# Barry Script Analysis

opening image. The opening image of the pilot episode of Barry is Barry in a dark hotel room cleaning up after a hit.
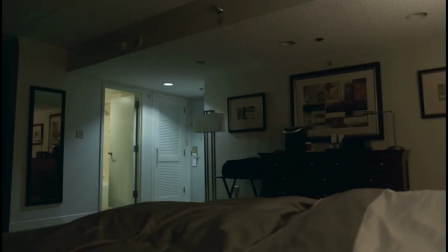15s
The camera follows Barry's movements across the room and ultimately lands on the dead man in bed.
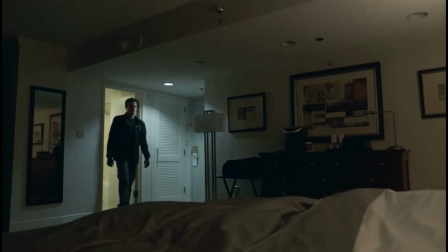20s
This sets up the genre, that we're dealing with a crime story and a story that deals with violence, and it also sets up the visual style.
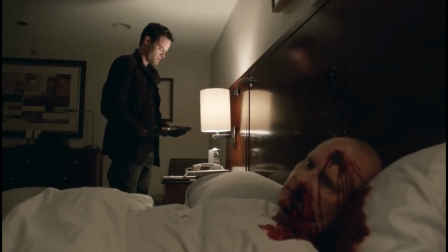27s
It also sets up the tone of the show, that it's matter-of-fact, it's mundane, it's not a sensationalist super spy kind of crime story.
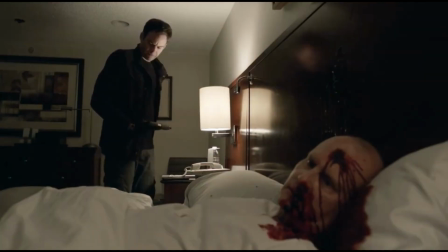34s
It also sets up Barry as a character. We see him at work on a normal day, we get a sense of who he is and what he does.
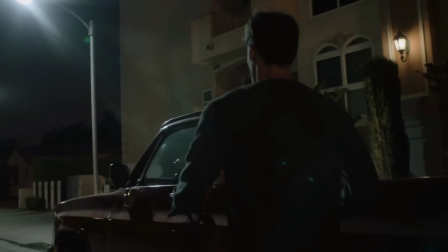43s
The closing twist. At the end of the episode, Barry has resolved to kill Ryan, but the Chechens get to him before Barry can.
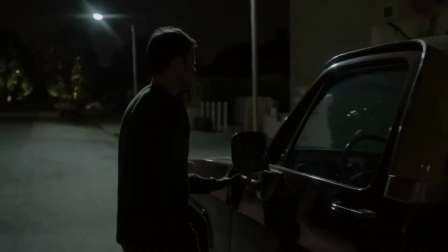51s
This sets up the greater drama of the season and puts Barry in direct conflict with the Chechen mob.
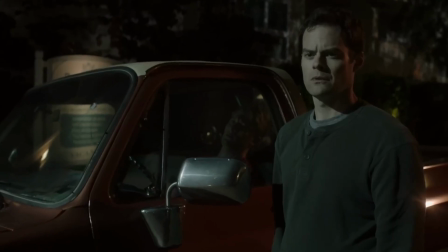57s
It also provides obstacles to what Barry wants.
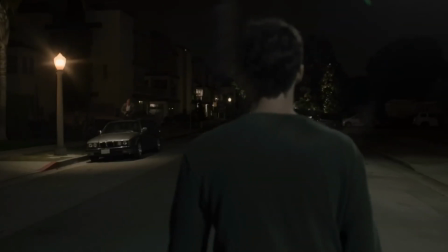61s
If he wants to escape the life of being a hitman and become an actor, it's much more complicated when he has the Chechen mob out to get him.
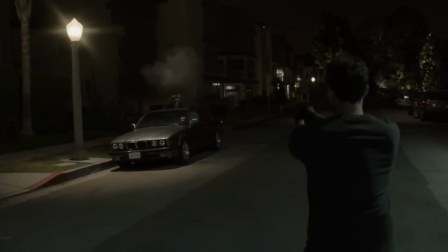67s
We also get a hint at future obstacles when we see the lipstick camera blinking in the Chechen's truck.
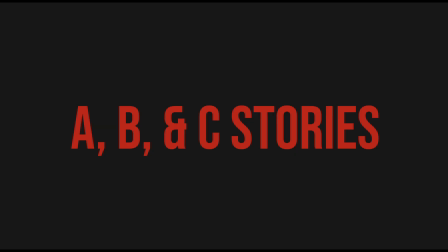75s
The A, B, and C stories. We can break the pilot episode of Barry down into 19 discrete scenes. If we then color coordinate those scenes based on which story they belong to, they look like this.
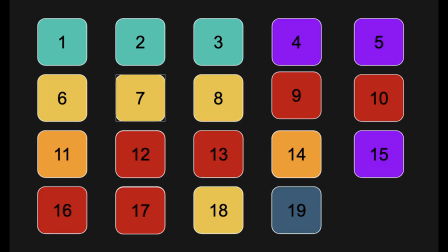89s
I've put this into 5 different categories. The first is status quo.
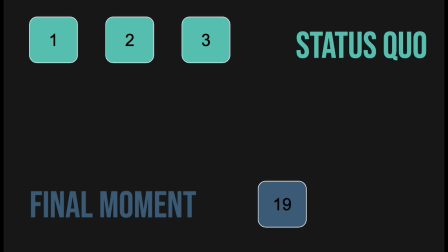94s
These are the first 3 scenes of the episode. They're not really a part of any of the major story beats. They just sort of set up Barry as a character. We see him finishing up a hit, flying home, and playing video games in his apartment.
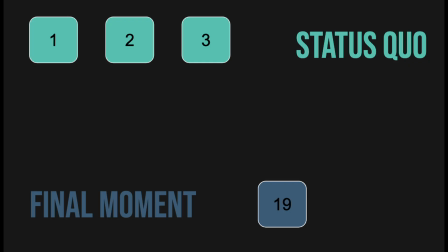106s
We get a sense of who he is, what he does, and how he feels about it. I've also separated off the final scene, which is just the final moment. It's Barry in the diner talking to the waitress. The A story.
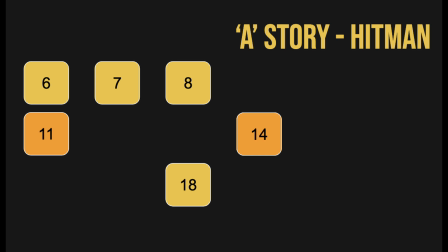122s
The A story is Barry as a hitman. This is scenes 6, 7, 8, 11, 14, and 18. Scenes 11 and 14 are overlapping with the B story. Scene 6 is where Barry goes to LA, meets NoHo Hank and Goron, and gets his assignment.
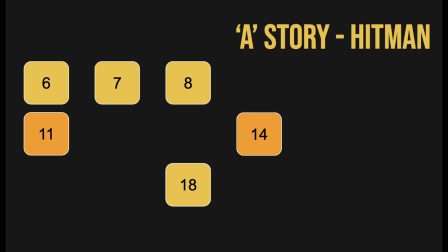143s
Scene 7 is when Barry picks up a gun from FedEx. Scene 8 is when he watches Ryan from his car. Scene 11 is when Ryan and Barry actually meet in real life to do their scene together.
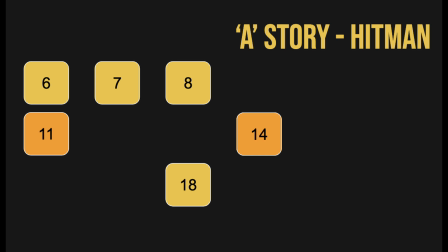155s
Scene 14 is when Barry drives Ryan home and the Chechens catch him. And scene 18 is when Barry goes to kill Ryan and the Chechens turn on him. The stakes in the A story are pretty clear. They're the stakes of life or death, being caught doing crime, and they're also financial.
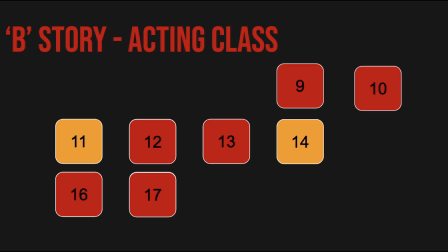176s
The B story. The B story in the pilot episode of Barry is the acting class. This is scenes 9, 10, 11, 12, 13, 14, 16, and 17. Scenes 11 and 14 overlap with the A story.
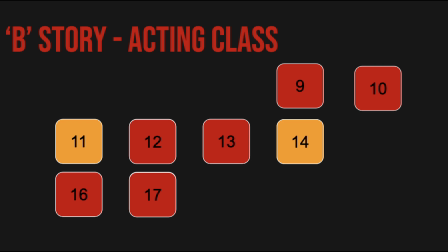191s
Scene 9 is when Barry interrupts Sally and gets pulled into the acting class. Scene 10 is Sally's scene and Kusuno's argument with her. Scene 11 is Ryan and Barry's scene together. Scene 12 is when Sally invites Barry to residuals.
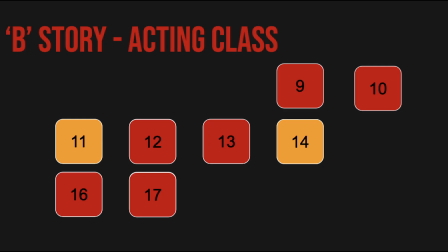208s
Scene 13 is at residuals. Scene 14 is when Barry drives Ryan home and the Chechens catch him. Scene 16 is when Barry is outside of the acting class watching them. Scene 17 is when Barry does his monologue for Kusuno and gets invited into the class.
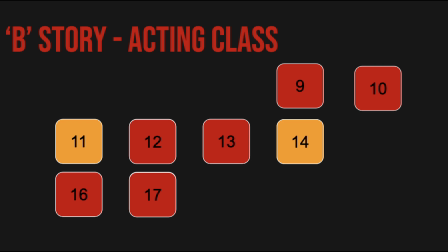225s
The stakes in the B story are much more internal than the stakes of the A story. Barry is concerned here with fitting in, being a part of a group, feeling appreciated by that group, and it has a lot more to do with what he wants out of life than his external stakes and well-being.
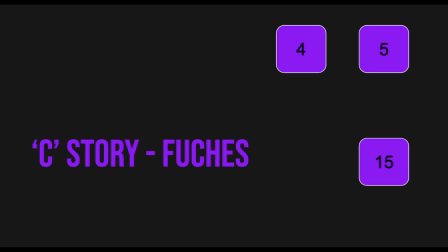246s
The C story. In the pilot episode of Barry, the C story is Barry's relationship with Fuchs. So this is scenes 4, 5, and 15.
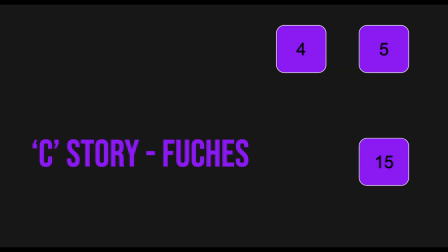258s
There's not a lot happening in the C story of this one, but it does give us a stronger sense of Barry's backstory and builds out the world for us. It also gives him a place to express more philosophical questions about whether he can leave being a hitman and become an actor and what his purpose is in life.
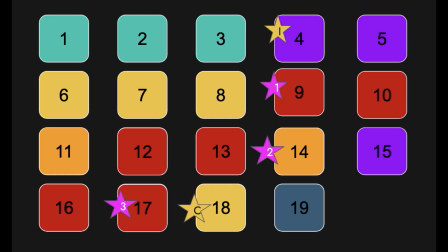276s
So, if we map out our inciting incident and climax and our 3 turning points on this map of our scenes, we see that the inciting incident happens around scene 4, which is when Fuchs gives Barry his assignment with the Chechen mob,
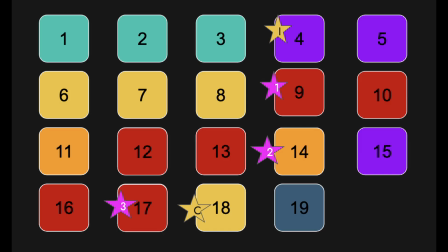288s
and that launches our A story. Then, we have our first turning point around scene 9, which is when Barry interrupts Sally and is brought into the acting class. Then we have our second turning point around scene 14, when Barry drives Ryan home and is caught by the Chechens.
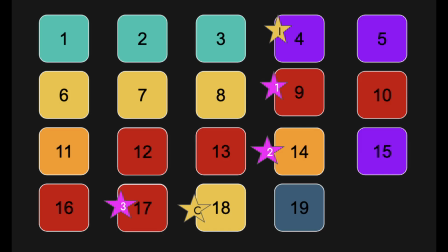303s
Then we have our third turning point at scene 17, when Barry does his monologue for Kusuno and gets accepted into the class. And then we have our climax, when Barry has a shootout with the Chechens and Ryan is killed.
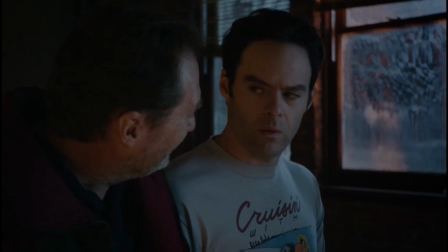316s
Let's dig into the inciting incident and turning points in more detail. The inciting incident happens in scene 4, when Fuchs gives Barry his next assignment for the Chechen mob,
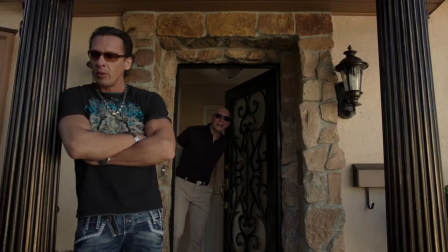325s
and continues as Barry goes to LA and meets the Chechen mob.
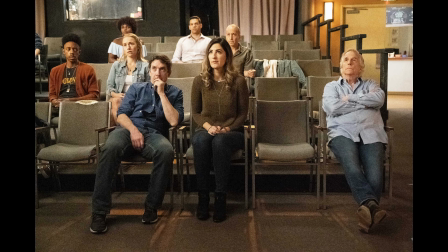330s
The first turning point occurs when Barry interrupts Sally outside of the acting class, and then is invited inside and asked to come on stage.
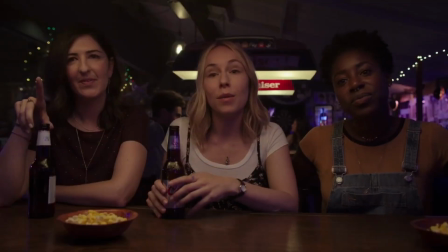338s
The second turning point happens as Barry gets to know the acting class at residuals and continues as he decides to spare Ryan's life.
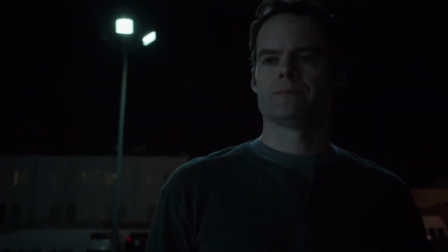347s
The third turning point happens when Barry decides to be honest with Kusuno about what he does, but Kusuno takes it as a monologue. The setup there is the honesty, and the payoff is his admission to the acting class. The main characters. Our main character, of course, is Barry.
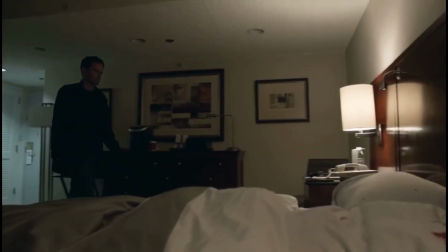364s
Barry's conflicts and stakes are pretty clear. We know immediately that he's a dissatisfied hitman, and we learn throughout the episode that he wants to be an actor.
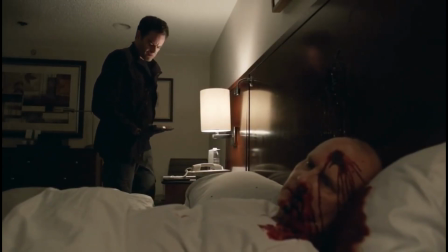373s
Moreover, we understand that Barry wants a purpose in life. He wants acceptance and approval from others.
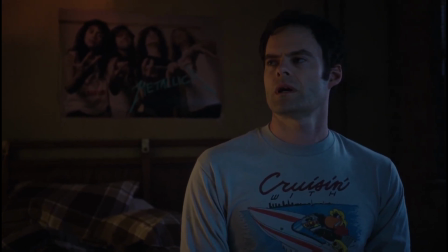379s
His internal conflicts have to do with leaving the job of being a hitman and becoming an actor,
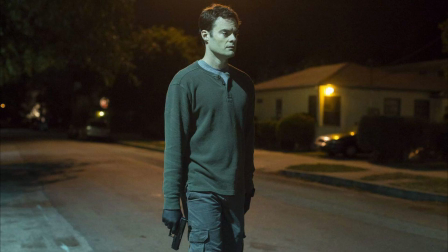384s
and his external stakes have a lot to do with his safety and well-being as he works for dangerous people.
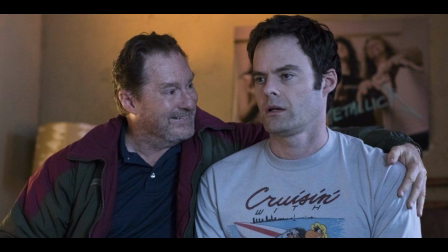391s
Fuchs. Fuchs's motivations are less clear, but we sense that he has a financial motivation in keeping Barry safe, and also that he cares for him. And his stakes are pretty high. Because he works with Barry in a dangerous profession, he's also at risk of life and limb.
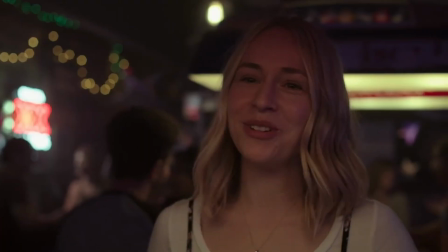409s
Sally. Sally's primary stakes have to do with her being an actress.
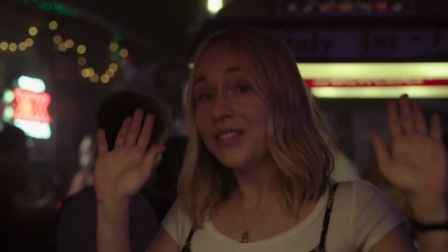415s
She has some insecurity about that and comes up against obstacles of not succeeding as an actress.
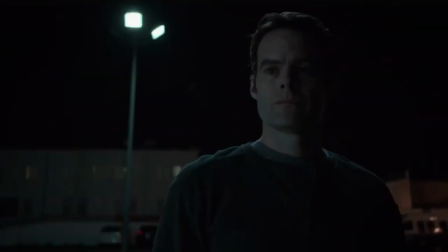421s
Her stakes are high for her. Kusuno. Kusuno's stakes are also a little bit hard to nail down,
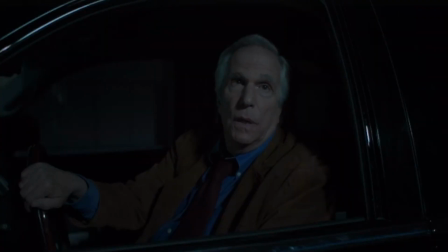429s
but we understand that he's a bit discouraged by the talent of his students and cares a lot about truth and the theater.
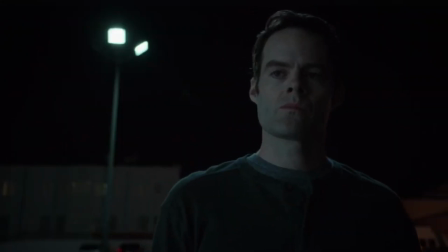436s
He sees Barry as promising. And finally, we have the Chechen mob.
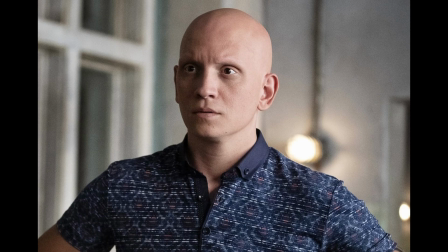441s
Their stakes are also pretty clear. They want revenge on Ryan for sleeping with Goran's wife, and later on in the episode, they want revenge on Barry for his perceived betrayal. The stakes with them are very high. They also have to do with life and limb, but also to a certain extent with honor and loyalty.
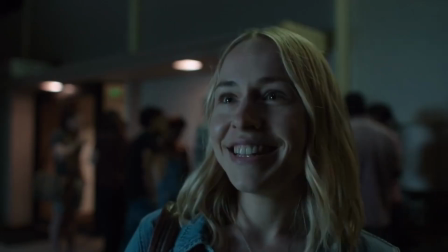461s
Visual choices. Throughout the pilot episode of Barry, the show makes specific visual choices to set up the show's tone and story.
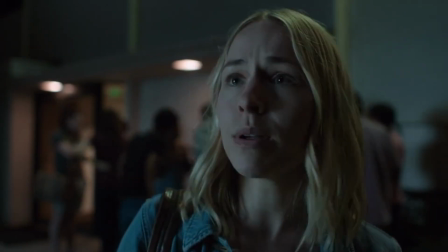469s
For example, there's a lot of focus on facial expressions and close-ups.
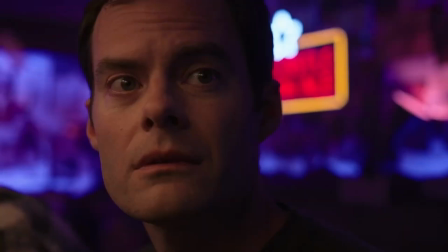473s
This is significant because so much of the story's journey has to do with Barry's emotions, how he feels about things.
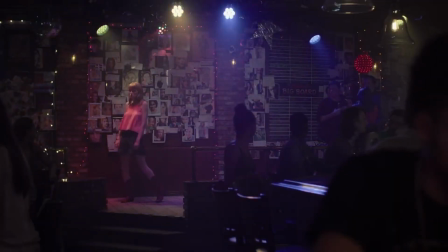480s
It also gives us a lot of wide shots, which are used both for humor and to impart a sense of isolation.
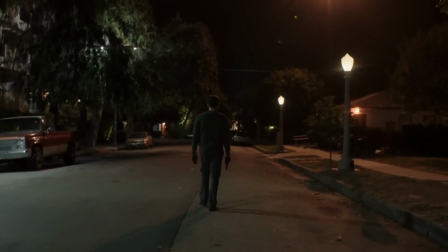486s
It separates Barry from the rest of the crowd. We also have a very specific color palette here.
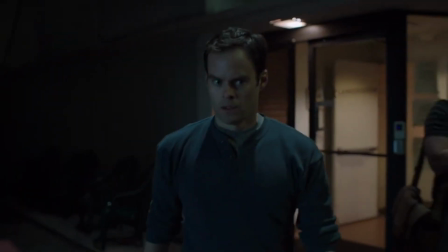492s
It's dark and shadowy, lots of blues and reds, and it's noticeably different at various points, almost to mimic Barry's emotional journey.